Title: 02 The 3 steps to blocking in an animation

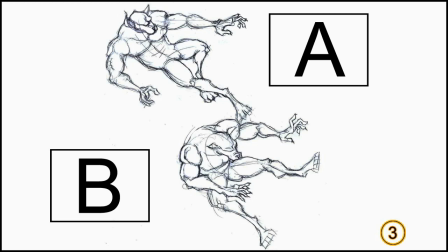247s
Первый вариант, он больше такой экшеновский, то есть чувствуется, так сказать, движение. А второй более такой, как бы показывает силу удара. Ну, я бы выбрал B, это мне больше нравится.
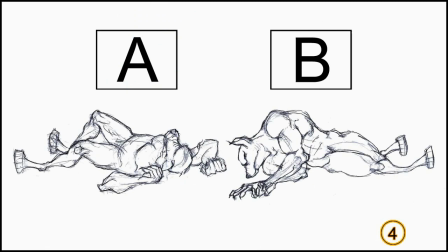261s
И теперь последняя картинка, где уже вот этот персонаж лежит на полу. Здесь у нас несколько вариантов, опять же. Но, как по мне, вариант A слишком такой обычный и даже заезженный.
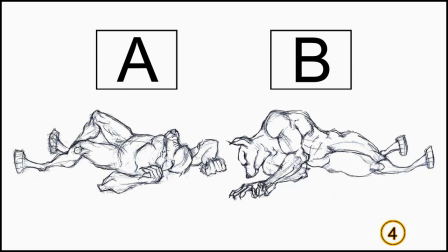278s
Он часто используется во всяких анимациях. А вариант B очень такой интересный, я бы сказал, даже поэтический. То есть, такое сильное существо лежит в такой вот интересной позе.
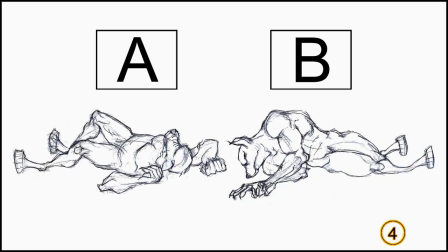290s
Поэтому мы будем использовать позу B. Но я надеюсь, вы поняли, в чем смысл вообще этого всего.
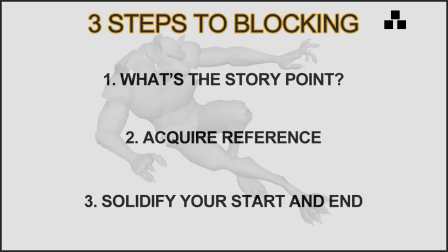298s
То есть, нам надо как бы продумать несколько вариантов каждой позы и выбрать ту, которая больше всего понравится зрителю. И теперь мы переходим к третьему шагу. Нам надо сделать правильное начало и конец. Когда мы определим позы для начала и конца,
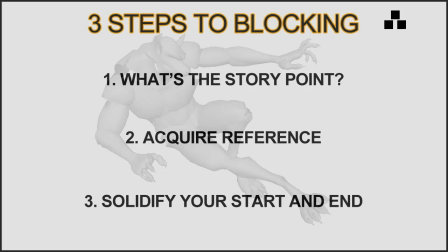317s
тогда мы уже сможем добавлять позы между ними и как бы ориентироваться на, например, последнюю позу. Итак, вот три шага, которые, по моему мнению, очень полезны при работе с анимацией.
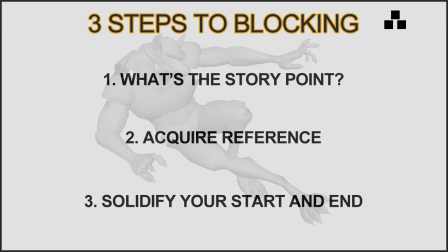333s
И с помощью этих шагов мы уже будем строить нашу анимацию в следующем уроке.